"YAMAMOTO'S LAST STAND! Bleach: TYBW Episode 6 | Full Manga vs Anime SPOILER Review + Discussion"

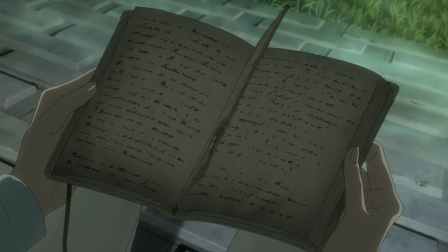4:06 And we're back once again with Uryuu Ishido, which I think people are going to be ecstatic about.
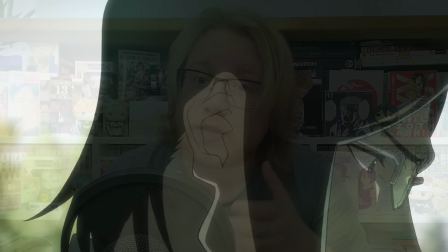4:12 Getting more of Uryuu and his perspective on the events that are unfolding as they are unfolding is really, really cool and gives us a new insight into one of the main characters of the series who should have been
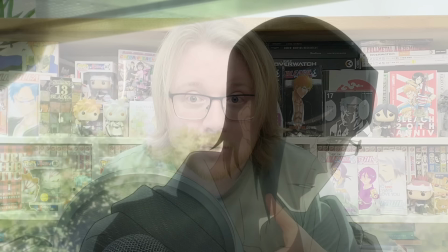4:24 playing a major role in an arc about the Quincy's and actually what I think
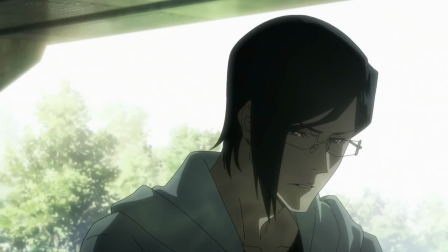4:29 they're doing with this scene is really cool we'll get into it a little bit later but what I think they're trying to do with this scene is to build up this idea
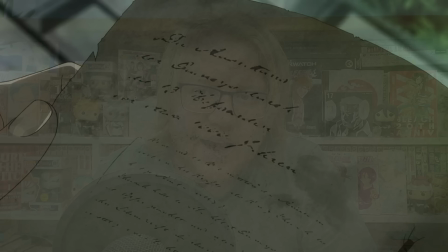4:37 that Uryu is feeling increasingly isolated from his friends as the war against the Quincy's his own race escalates and I think
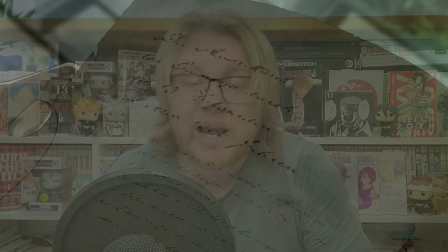4:45 they are trying to do something in particular with this scene that we'll talk about a little bit later but anyway Uryu is sitting alone underneath a bridge on
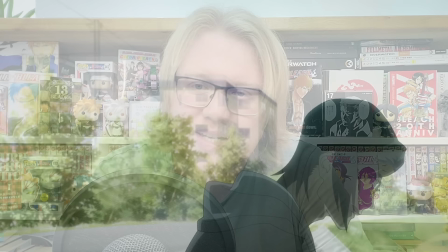4:53 the riverbank continuing to read deeper into Soken Ishida's tome on Quincy history that of course involves texts on the Vandenreich.
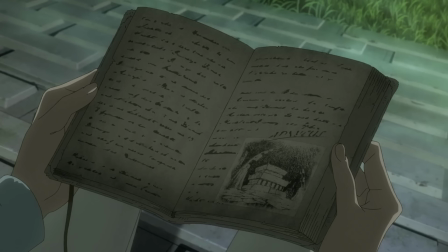5:02 There's a small image of the palace of Silburn there which is very interesting because this must
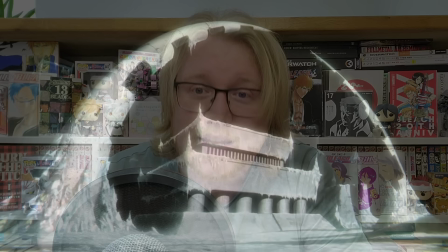5:07 imply that Soken has at one point been to Silburn presumably. Soken was a part of the Quincy who were hiding in the shadows a thousand years ago and maybe decided afterwards that he didn't want to be with these extremists he wanted to try and forge a path of peace between the Quincy and the Shinigami and so abandoned the Vanden Rite abandoned the kind of shadow world that they live in and decided to make a life for himself in the human world instead I'm hoping we get concrete answers to these new
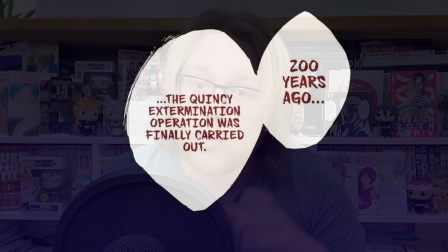5:35 questions that are being raised but regardless Uryu is reading deeper into their lore and into their history and as he does so he discovers a secret truth Uryu learns that there was a Quincy extermination not just 200 years ago the well-publicized one
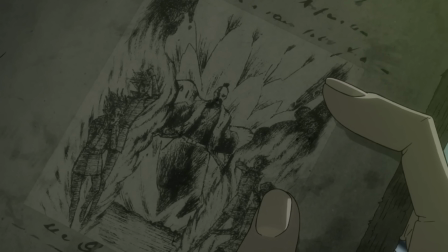5:51 that everyone knows about but actually a thousand years ago as well we get this sketch drawing of a younger Yamamoto incinerating Quincy's which genuinely looks a bit haunting obviously this has been drawn by a Quincy by a survivor and so it makes a lot of sense they would
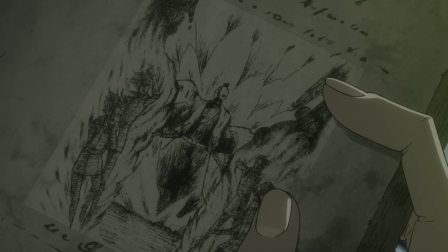6:08 depict Yamamoto in such a demonic way but the Quincy victims who are being torched by Ryujin Jaka looked like genuinely look like they are suffering
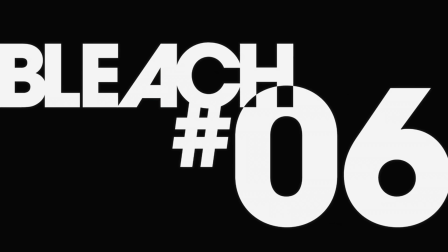6:16 it's a pretty creepy and eerie image after this we get our title drop of episode the fire and like I mentioned last week the chapter the fire 505 was actually adapted for last week's episode so they didn't really
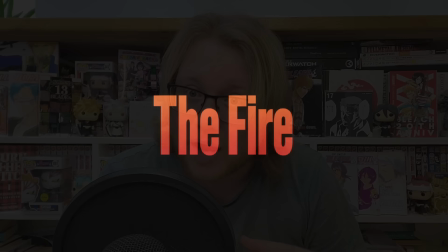6:30 have a title card to try and adapt this time although what's cool about this
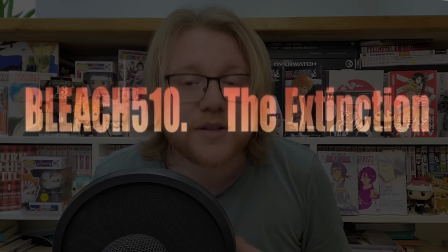6:35 episode's title is that the final chapter that this episode adapts 510
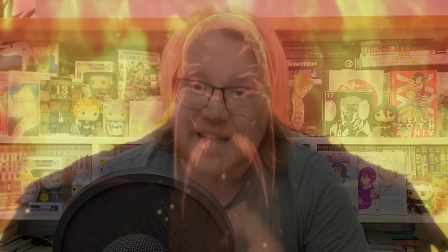6:40 is actually the first chapter featured in volume 58 called you guessed it the fire we then return to the soul society where we see yamamoto emerging from this
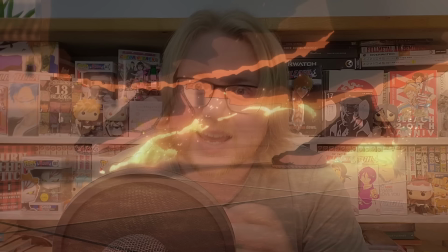6:51 huge wall of flame embers and flames licking and clinging to his feet which
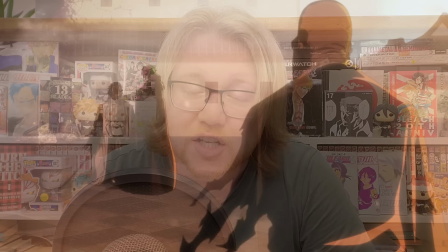6:57 i think is a really awesome detail there's then a brand new scene here of yamamoto rescuing zaraki from roid which i think is really awesome it's a
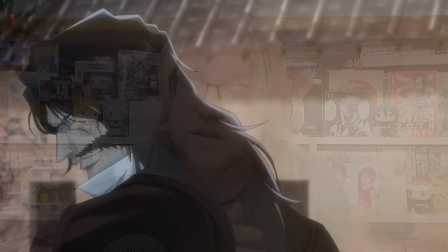7:06 great moment he zips past Royd so quickly that the Sternritter has no idea really what's going on and it's just really nice seeing Yamamoto with Zaraki
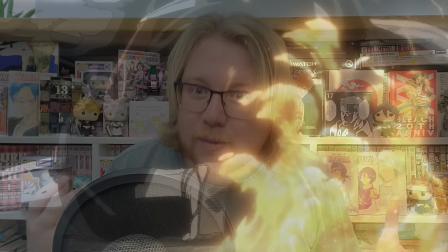7:16 of all characters in his arms laying him on the ground gently these like tracks of fire behind Yamamoto where he has moved with such speed where his reatsu is flowing off of him so as to look like fire really awesome little details but in general I think this scene surprisingly for how short
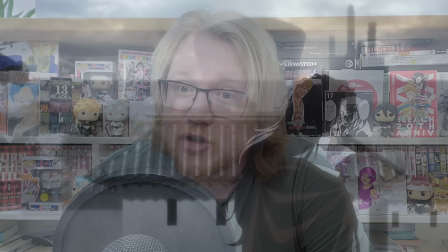7:33 it is and how inconsequential you might think it is actually adds quite a lot.
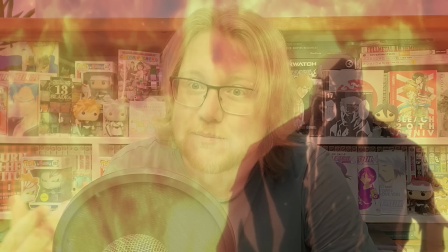7:38 Previously I mean I just kind of imagined Roy dumped Zaraki on the ground as this new
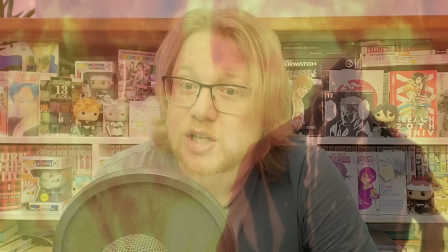7:42 fight emerged in front of him but here it feels like we are treated to the last lingering embers of Yamamoto's compassion before he is once again
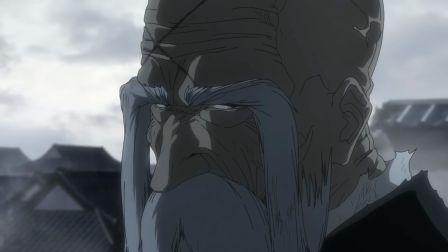7:51 embroiled in an intense rage that just consumes him until the end of this fight.